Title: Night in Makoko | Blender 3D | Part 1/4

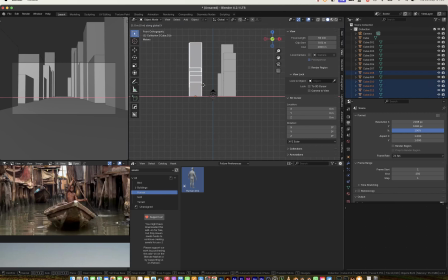So I'm going to select this and GX, move this GX, move this out of the way like this, and GX, move this out of the way like so.
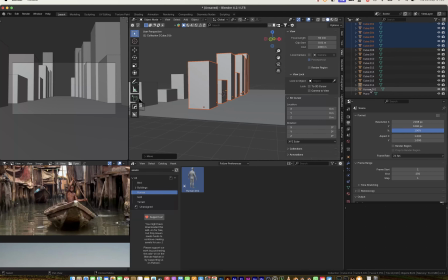I don't know where my human is. Let me see if I can look for him. So it's lost in the shot somewhere.
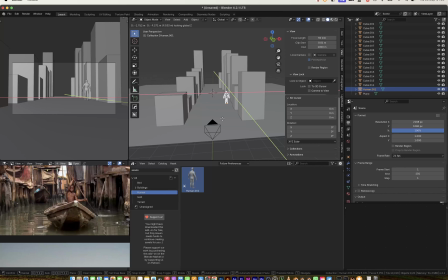So I can bring him here for reference. I think this is good.
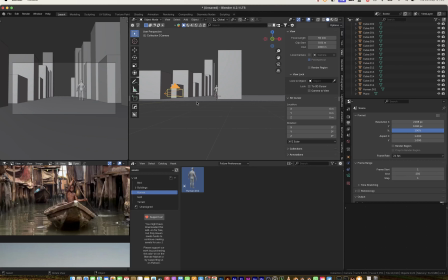Pretty much okay with it. But we are not selling the scale of the scene because our focal length is still really high. So I can bring that to, let's say 30 or 25. So we are at 25
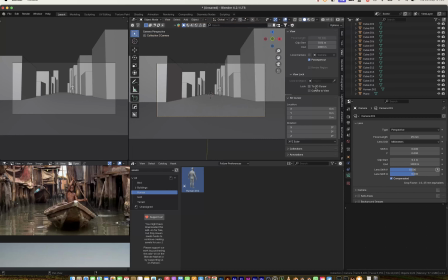focal length. I'm going to move back into the shot and
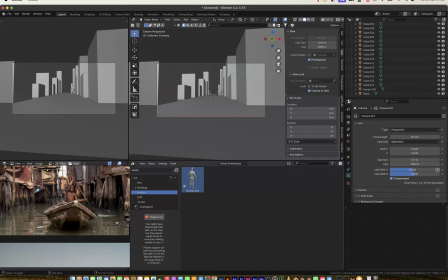move back into the shot. And with this, I can just set the camera angle that I want. I'm going to bring this shot close a little bit.
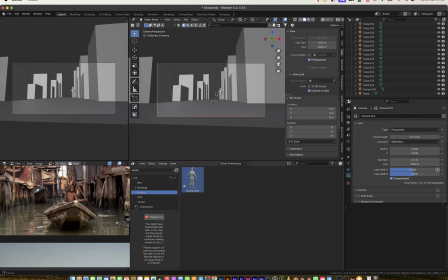I like this. Remember, the person that's going to be taking this is like a tourist.
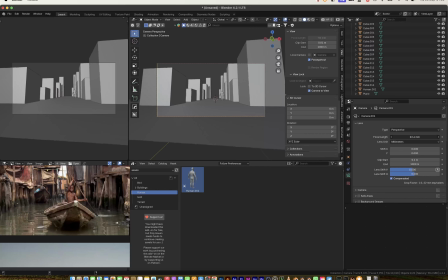And he is going to be in a boat. So he's not going to be having some weird camera angle. He's going to be in that boat. So I'm going to bring this up. I probably want to GZ, just like so. So I like this.
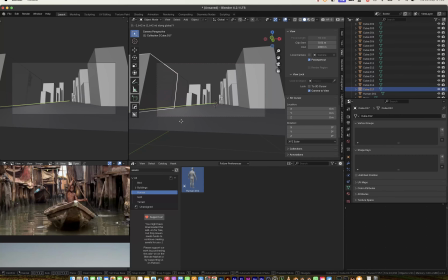I'll just use this and cover this angle, Shift D, Y, cover this scale on the Z axis, Shift D, Y, cover this SZ.
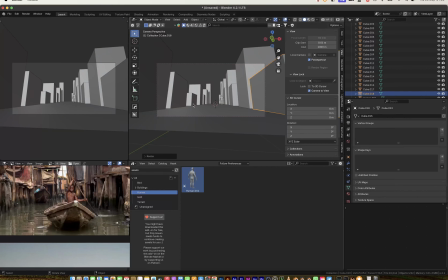All right. So I like this shot. I just wanted to see I'm going to go out of that view,
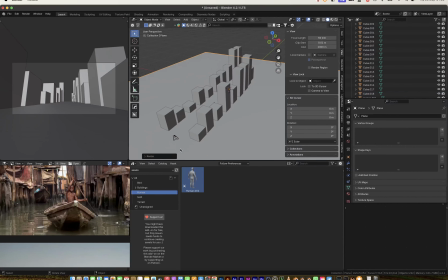and I think this is pretty much okay for me to start bringing in my assets into the scene.
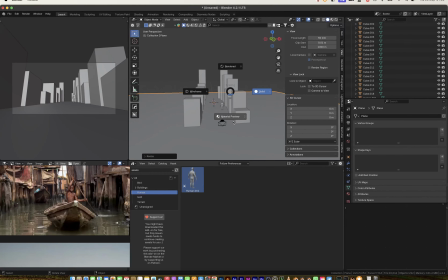So I'm going to go into material preview first so that I can start bringing in the assets.
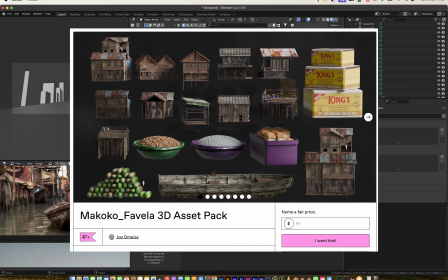If you have not gotten the assets, it's on my Gumroad. I think it's about $7. If you're a student and you need a discount, you can hit me up in the comments anywhere, and I can do some kind of a discount for you.
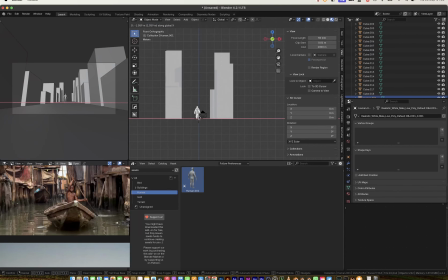So I can GX this to the side, just like so.
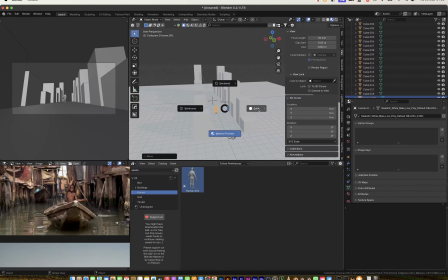And we have these buildings. I think before I move to material preview, I don't want to start replacing these things.
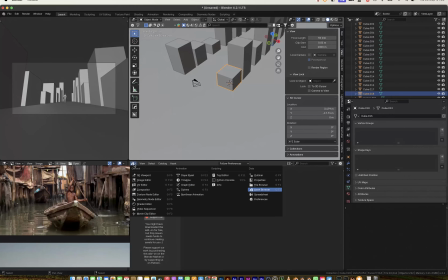So we're going to have to move fast. I don't know if I'm going to fast forward this part. So I'm going to go to the assets and favela assets, YouTube video. I'm going to refresh this, select all, and now we have all our assets here. I'm going to start bringing in some initial buildings that I think I should add.
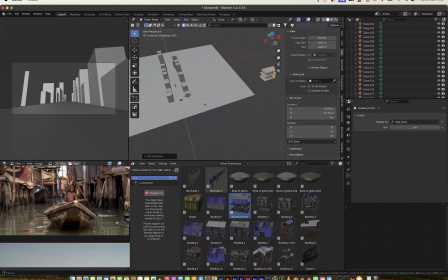So I'm going to bring this in. Unfortunately, these assets are created in such a way that you would have to right click, set origin to geometry in order to see it. So I have to bring the origin back to the building, and then I can use Shift X to call that geometry to a 3D cursor.
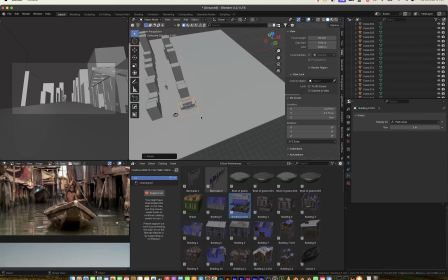So selection to 3D cursor, and we have a building right here. So I'm going to RZ90, and with this I can GZ
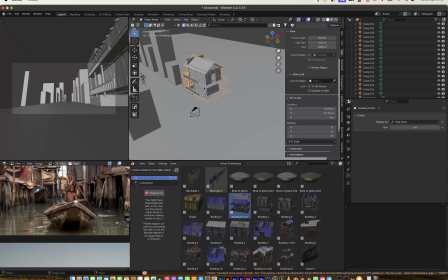up on the surface just like so, and that's cool. But before I start bringing in buildings, I'm going to take out this building out of the shot. There needs to be platforms.
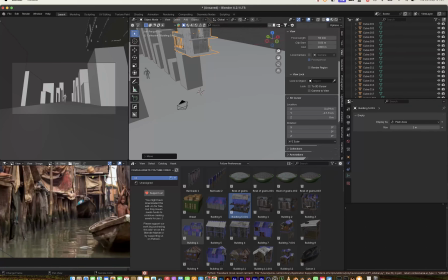If you notice, these things have platforms, and the platforms are the pillar for the building.
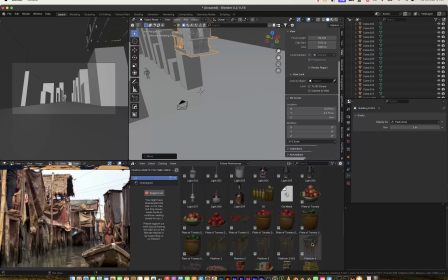So first thing I need to bring is my platforms. So I'm going to start bringing in platforms like this. Remember, just like so. Scale GX, GZ into the water a little bit, GY. I'm going to bring this in.
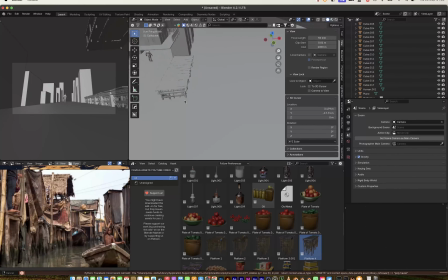Make it past the camera a little bit so I can take this out, and I think this is a good first addition into the shot. I really like this.